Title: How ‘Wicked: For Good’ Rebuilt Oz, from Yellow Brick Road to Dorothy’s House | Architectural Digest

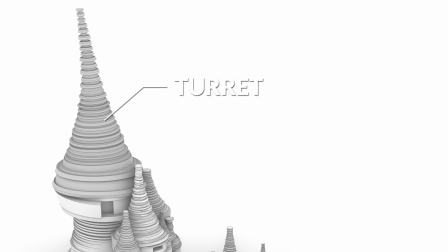12:13 So we had walkways, caps, all leading the large turret,
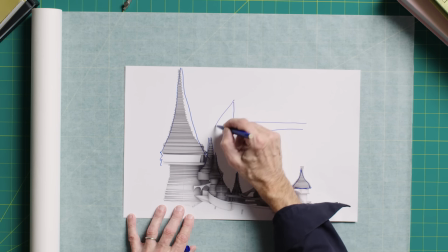12:18 which is where we house the scene where Dorothy melts the Wicked Witch of the West. And all of this is pushing west.
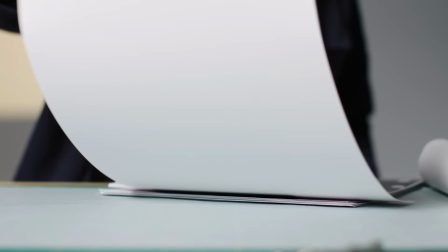12:26 So the impassable desert's down here. So it really feels like it's a wave of architecture at the front of Kiama Ko.
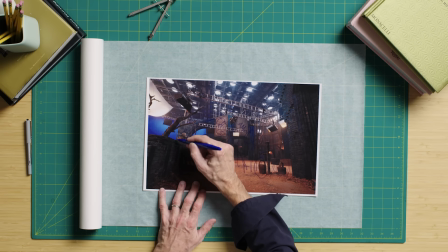12:32 This is the set we constructed to play For Good.
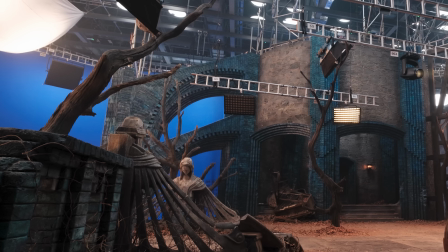12:35 When we sing For Good, they are looking out west into the impassable desert, knowing the journey that is coming.
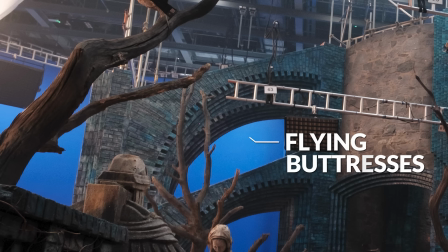12:41 And we've got these flying buttresses which give us shape and form.
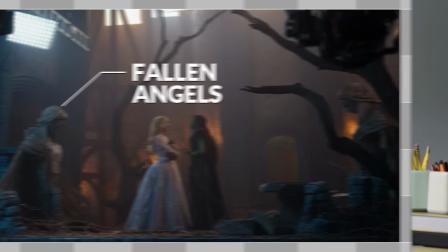12:46 We sculpted these two fallen angels, which really play into the story of these two great friends.
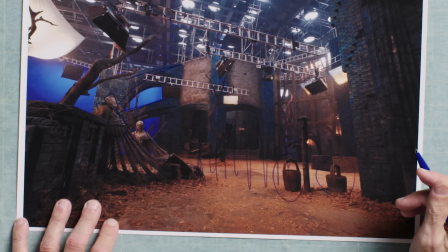12:52 So then there's key story points here, which is the buckets and the water pump for the witch hunters when they arrive.
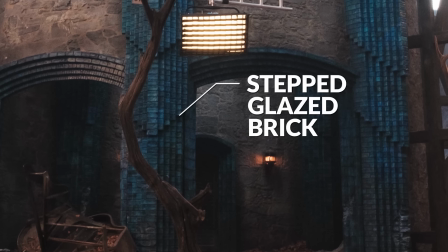12:58 Rather than just the stone castle we see a lot, I ended up putting in these glazed brick steps that work all the way through this castle,
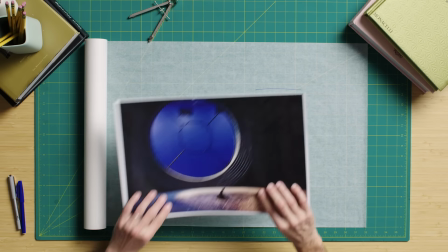13:06 just to really push the blue, or maybe make it a bit more Aussian.
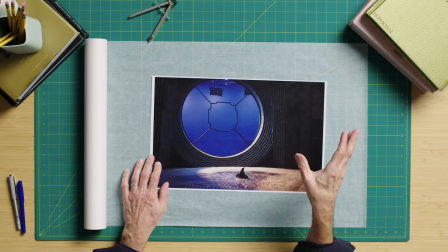13:11 Here's the only bit we saw in the first film with the flying monkeys crashing out through the window.
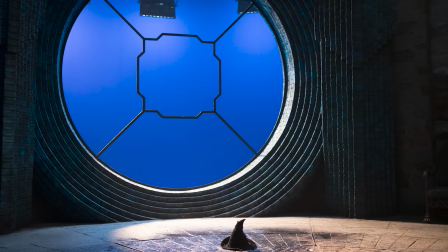13:17 And that's how we opened the first film. But the entire film concludes here in the Wicked Witch of the West chamber.
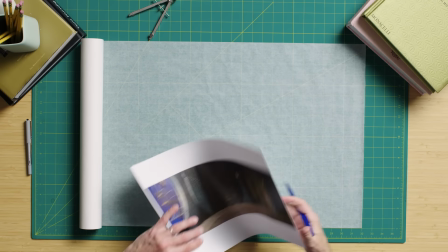13:23 But the reason there's a big window here is this faces the impassable desert.
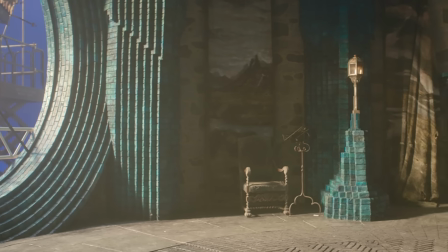13:28 You'll see the stepping brick, the glazed blue brick, that collides with the floor.
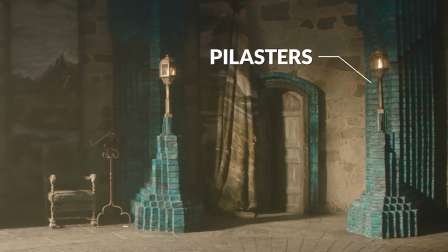13:34 These stepping glazed brick pilasters are sort of inspired in a sort of modern Art Deco kind of form with the stepping down. Behind the tapestries are hidden doors, and that's important for when Glinda witnesses the events that happen in this room.
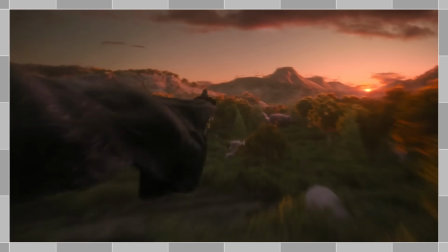13:49 Let's talk about where Elphaba goes directly after the first film. She leaves the Emerald City and she heads towards the forest. And this is where she makes a hiding place. And the idea here was to build a hiding place in what I consider the mother tree of the forest.
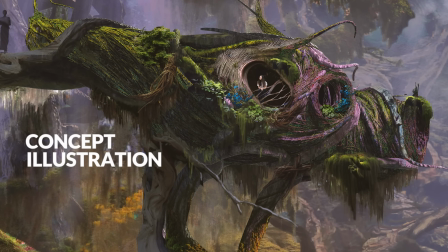14:08 So what does that look like in terms of design? So now we need to build this set on a soundstage.
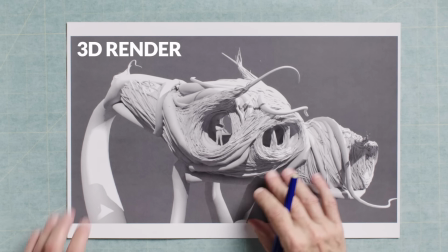14:14 Talking to the Greens department, they felt that if we gave them a rough structure,
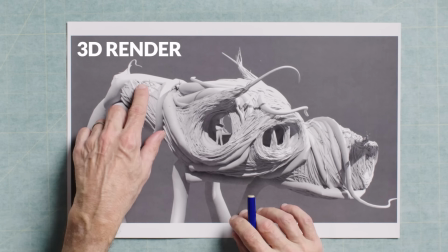14:18 they could actually weave this out of found branches and materials from the forest.
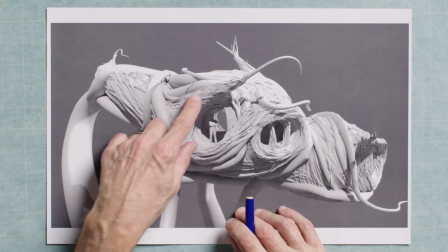14:23 We were sort of excited to sculpt out of natural materials a whole set.
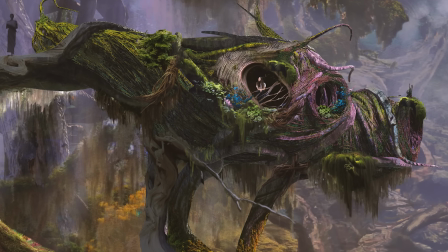14:27 So we knew we were going to weave this with our Greens department, and we knew that the Steel department had to provide some kind of framework,
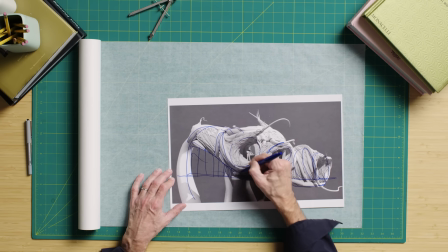14:34 because the other thing that really enhances this design is we know Ozian trees are circular and they curve upwards and the branch weaves together.
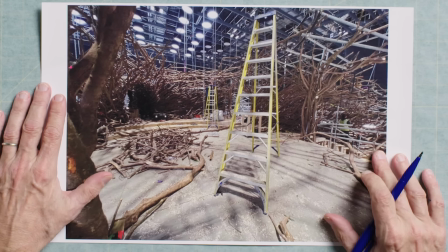14:44 So how do we do it? You can see the structure. You can see some of the tubes, the steel tube here.
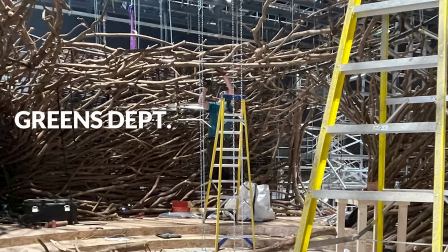14:49 And here you see our greens department, or one person.
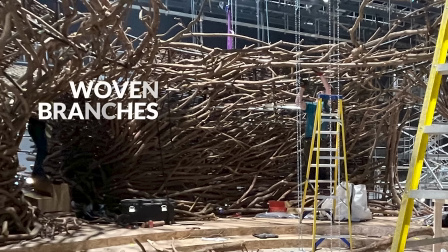14:53 Here you see our greens department with their materials, and then they slowly start to weave this into a nest.
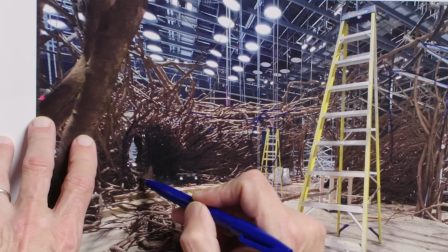14:59 We had the construction riggers give them structure as they went.
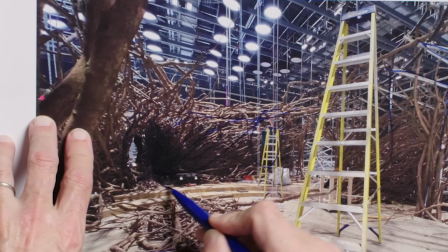15:02 We started with the entrance door here, and we weaved as many branches as we could, and we needed to flow them around this area.
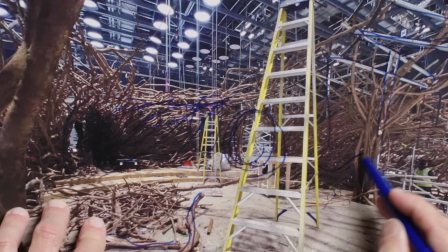15:10 And once we got that structure, and then we could turn those branches into windows and openings,
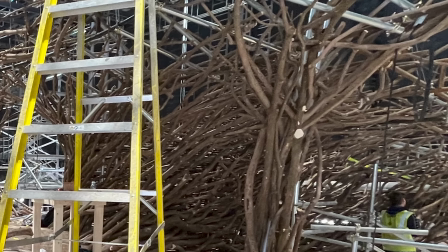15:16 we could then find a way to go down into the bedroom and out onto the balcony. So this was very much a sculptural job. It was a piece of art. It's probably about 30, 40 feet in circumference. Our size of our greens department was quite large. It had at least 40 people. That's because we were doing landscapes, we were doing munchkin land, we were dealing with the flowers and the thatching.
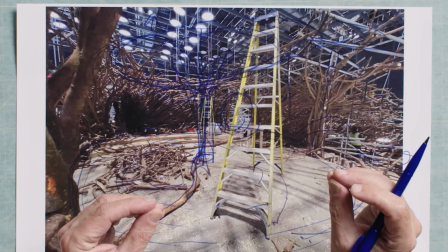15:36 We had about 3 or 4 people from the greens department working on this, and really it needed to be less because it was a weaving job.
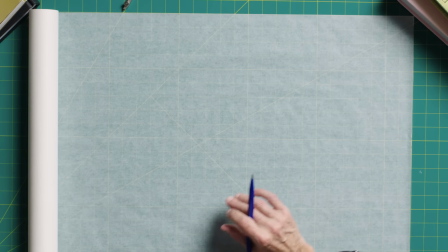15:43 We needed particular people who would slowly look at this and make it. It couldn't be hit en masse.
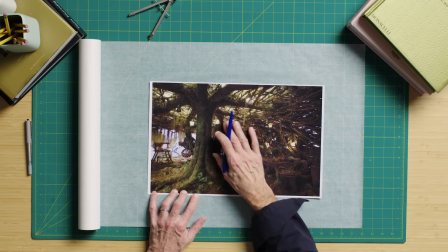15:49 Here's the finished set, looking from the doorway out to the balcony here,
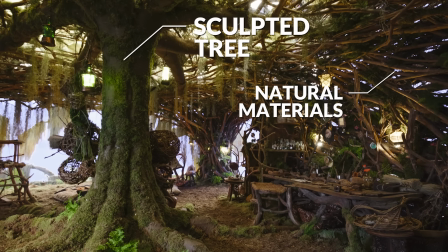15:53 and you can see everything is natural from the greens department, apart from this tree, which is sculpted by our construction department, and you can see it splays out to allow us to create this roof of branches. So how do we get light into here? Well, we can't leave it open because you'll see the stage ceiling. So we don't want to put blue screen up here.
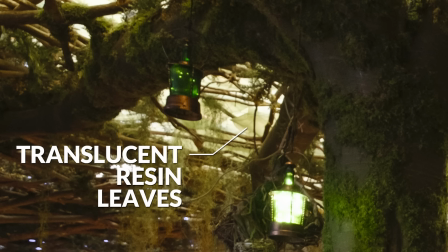16:12 So then the plasterer said, we think out of resin, we could make these giant leaves out of translucent material.
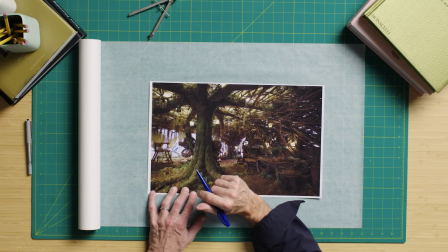16:17 And if we layered those up, it would look like the canopy of a forest in translucent materials.
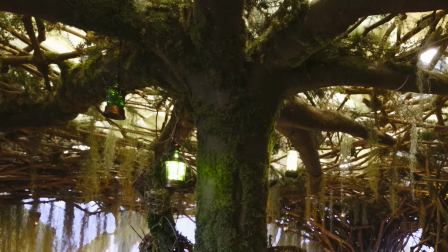16:22 And so we laid those on top of this canopy, and that allowed us to hide any lights.
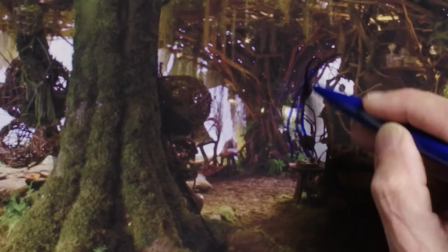16:29 And then the lighting department would take away the leaves where they were pushing light through. And you can see the windows.
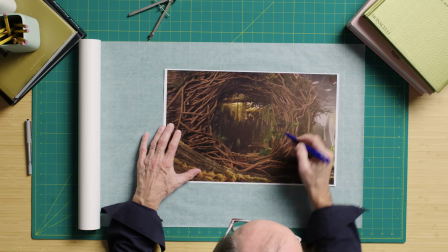16:34 These are woven branches. Here's a woven window from the outside, so you can see how they wove these windows.
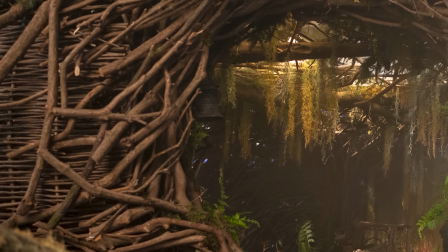16:42 So if we needed to get a shot from the outside in, we could then frame that area. You can see some sort of dense wicker fencing here. This was used to kill any light leaks from the outside.
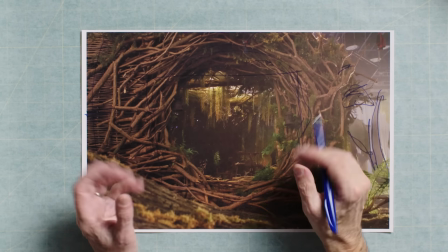16:53 So the greens department foraged for a very particular type of branch that had some flexibility and then we could actually weave with.
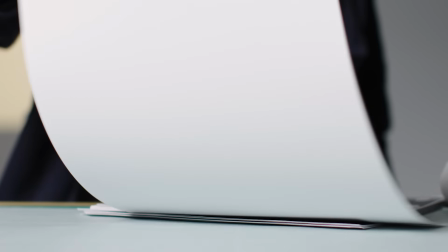17:00 We kind of designed this as we went with the help of all our departments because it was a piece of sculpture. So while Elphaba is heading west to Kiamo Ko, we find Glinda in the Emerald City.
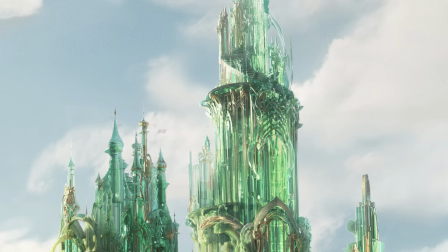17:13 And now we get to describe the 3 towers of the Emerald City. So we have the Wizard's Tower, where Elphaba in Defying Gravity departed from.
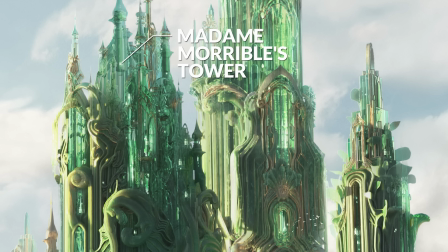17:23 We have Madame Morrible's Tower, where the propaganda room is in film 2, and that's her domain. And then we now have Glinda's Tower, which is slightly more elegant.
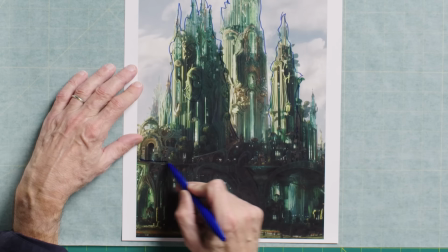17:35 And now we get to describe all these new places in the Emerald City that exist higher up.
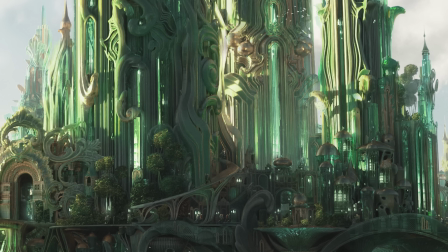17:41 And you can start to see the transition from more solid materials, which exist on our backlot set,
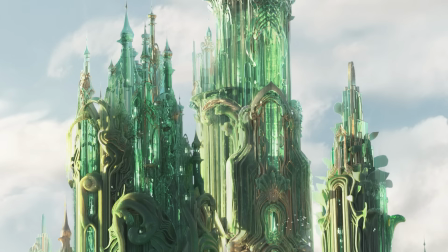17:47 up into the lighter, more sort of translucent materials that form the 3 towers of Emerald City.
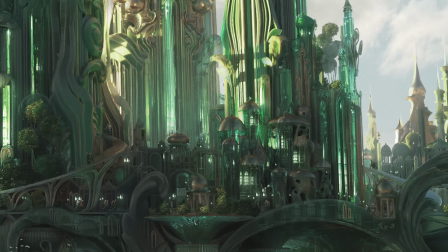17:53 One of the reasons we do this kind of conceptual drawing and 3-dimensional drawing in the art department,
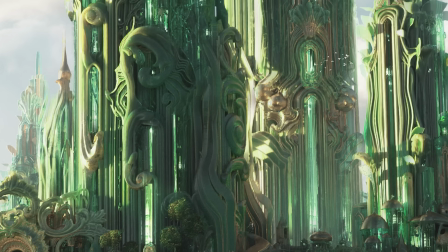17:59 we need to design every inch of Oz and every piece of architecture, every landscape.
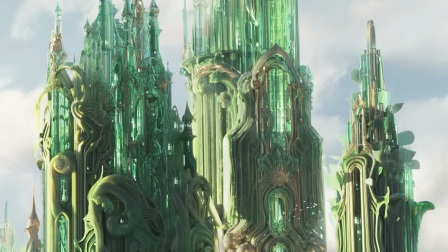18:04 So in post-production, visual effects know what everything looks like.
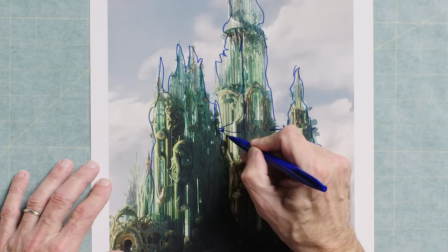18:08 And they know that from our 3D model, if you're at Glinda's looking out here, you're looking across at this view here.
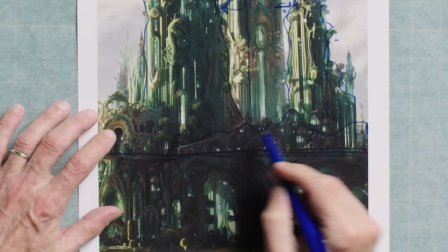18:15 So it's very important during production that the art department not only build the sets down here with construction and set deck,
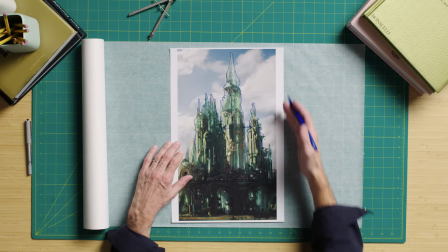18:23 even though it's digital,
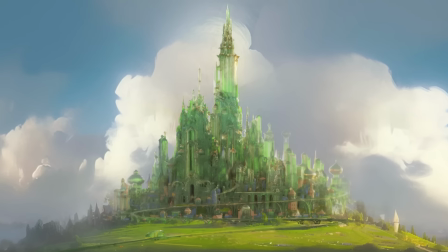18:24 we have to keep designing the whole of the Emerald City so we know exactly what each view is and it all starts to make sense.
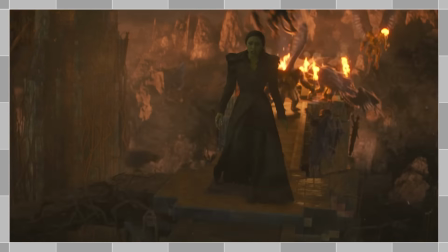18:35 So in Glinda's tower, we have Glinda's apartment. So in film 2, in Elphaba's journey out of the Emerald City, was her realization that she has to become the villain that Oz needs, not the hero they deserve. And she has to become the Wicked Witch of the West. Glinda's journey centers on the Emerald City, and she has to give up privilege to become the Good Witch of the North.
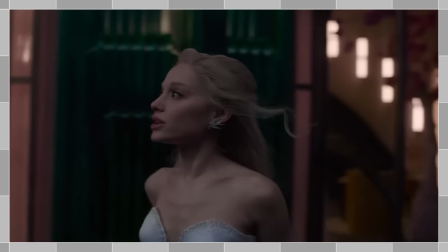19:00 And we needed to create an interior that suited Glinda, but still kind of clung on to the Emerald City. So we very much looked at the golden age of Hollywood in the 30s and really took cues from that era.
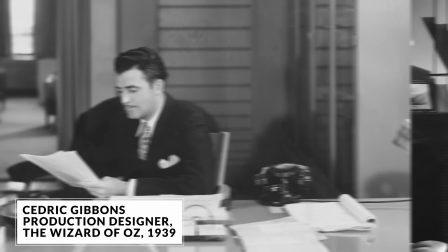19:12 One of the reasons I liked that idea was because the designer, Cedric Gibbons of the original Wizard of Oz, his favorite architecture was Art Deco. So I really felt that it belonged to Glinda, belonged to the Wizard of Oz, belonged to Wicked, and we could now introduce it to Glinda.
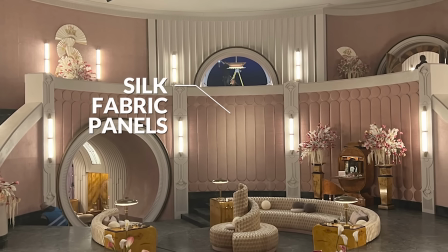19:27 We'd have to change a few things. We'd have to put luscious silk fabric panels everywhere.
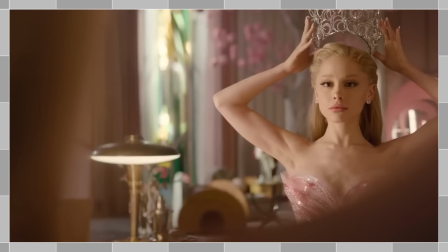19:33 We had to soften it with this wonderful sunken seating area.
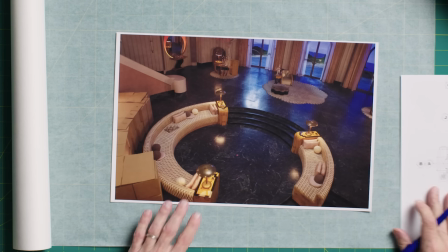19:36 The reason why we employed symmetry for the girl in the bubble because a girl in the bubble is the moment after Glinda sees the witch hunters leave to go and kill her best friend. She doesn't like her reflection anymore. This is a turning point for Glinda. So that number has to divide itself into reflection and the real Glinda
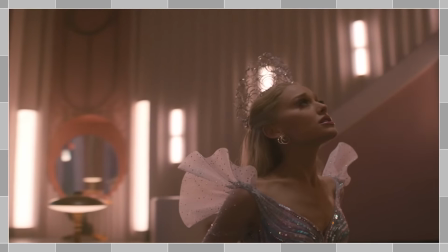19:58 and leave the reflection behind as who she was and who she has become.
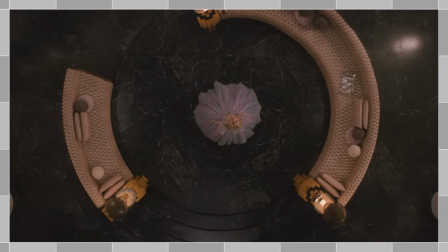20:04 Reflective Glinda, real Glinda, the new Glinda, the old Glinda. How do we do that in a song?
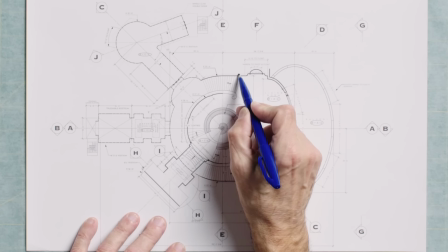20:10 John Chu and Alice Brooks, the cinematographer, wanted to push from reflection to real Glinda, which means crossing a mirror line in a set.
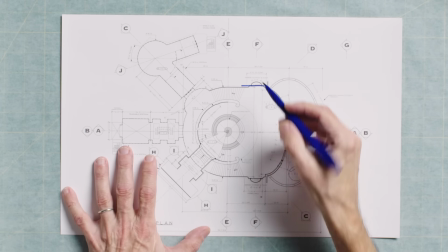20:19 It's an old Hollywood trick. It's an old illusionist trick. So how do we do that?
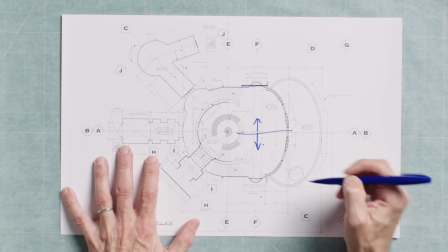20:24 First of all, the set has to be symmetrical. This half of the set here has to match that half.